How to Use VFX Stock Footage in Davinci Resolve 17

Since the whole scene is essentially taking place in the same space, I had the fire effect sound running throughout all 4 clips,
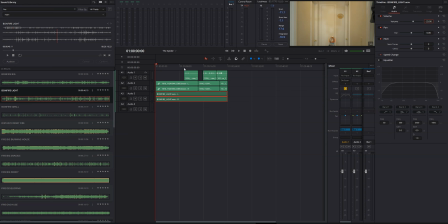8:30 and I just keyframed the volume so that it was lower during the hallway shots and louder during the office shots. This also made the cuts between the shots a little more smooth. Since the close-up of me in the office took place in the same exact spot as the wide shot, I not only made sure that the color grade was the same, but I also added that same gradient power window,
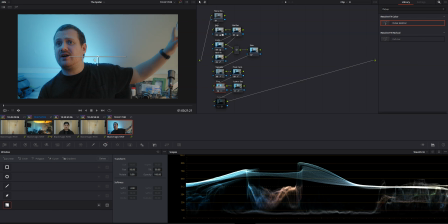8:51 the same flicker effect, and increased the color temperature.
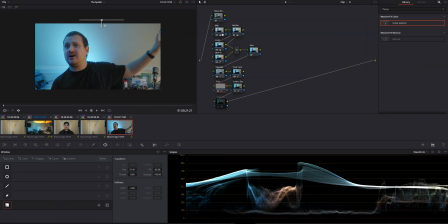8:54 The only thing I did differently was I lifted the power window up so that it looked like the fire was the right distance away.
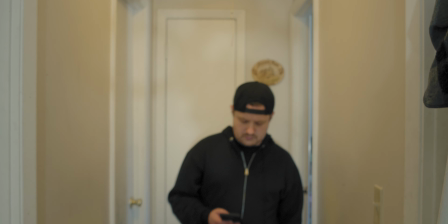9:01 For the hallway shots, I increased the overall temperature and added a less extreme flicker effect to show that everything was happening in the same space,
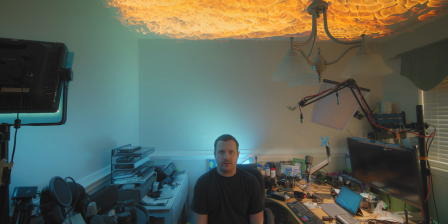9:10 and when I was all said and done, I had a seamless 4-shot sequence with a realistic fire effect.
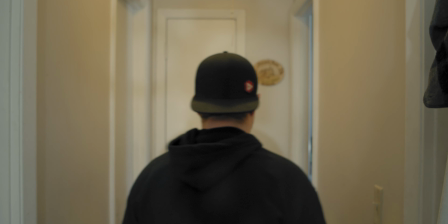9:16 Really, when it comes to visual effects, it's all about making it seem as natural and as seamless as possible. The effects found at ActionVFX are a great starting point, but to really make them work, you'll have to combine them with the incredible tools available in Davinci Resolve 17, like those pre-made Fusion templates. To learn more about what Davinci Resolve 17 has to offer, click here, and for more tools, tips, and tricks that'll make you a better video editor, make sure to subscribe to the channel and hit that bell so you don't miss anything. Thanks for watching, and I'll see you in the next one.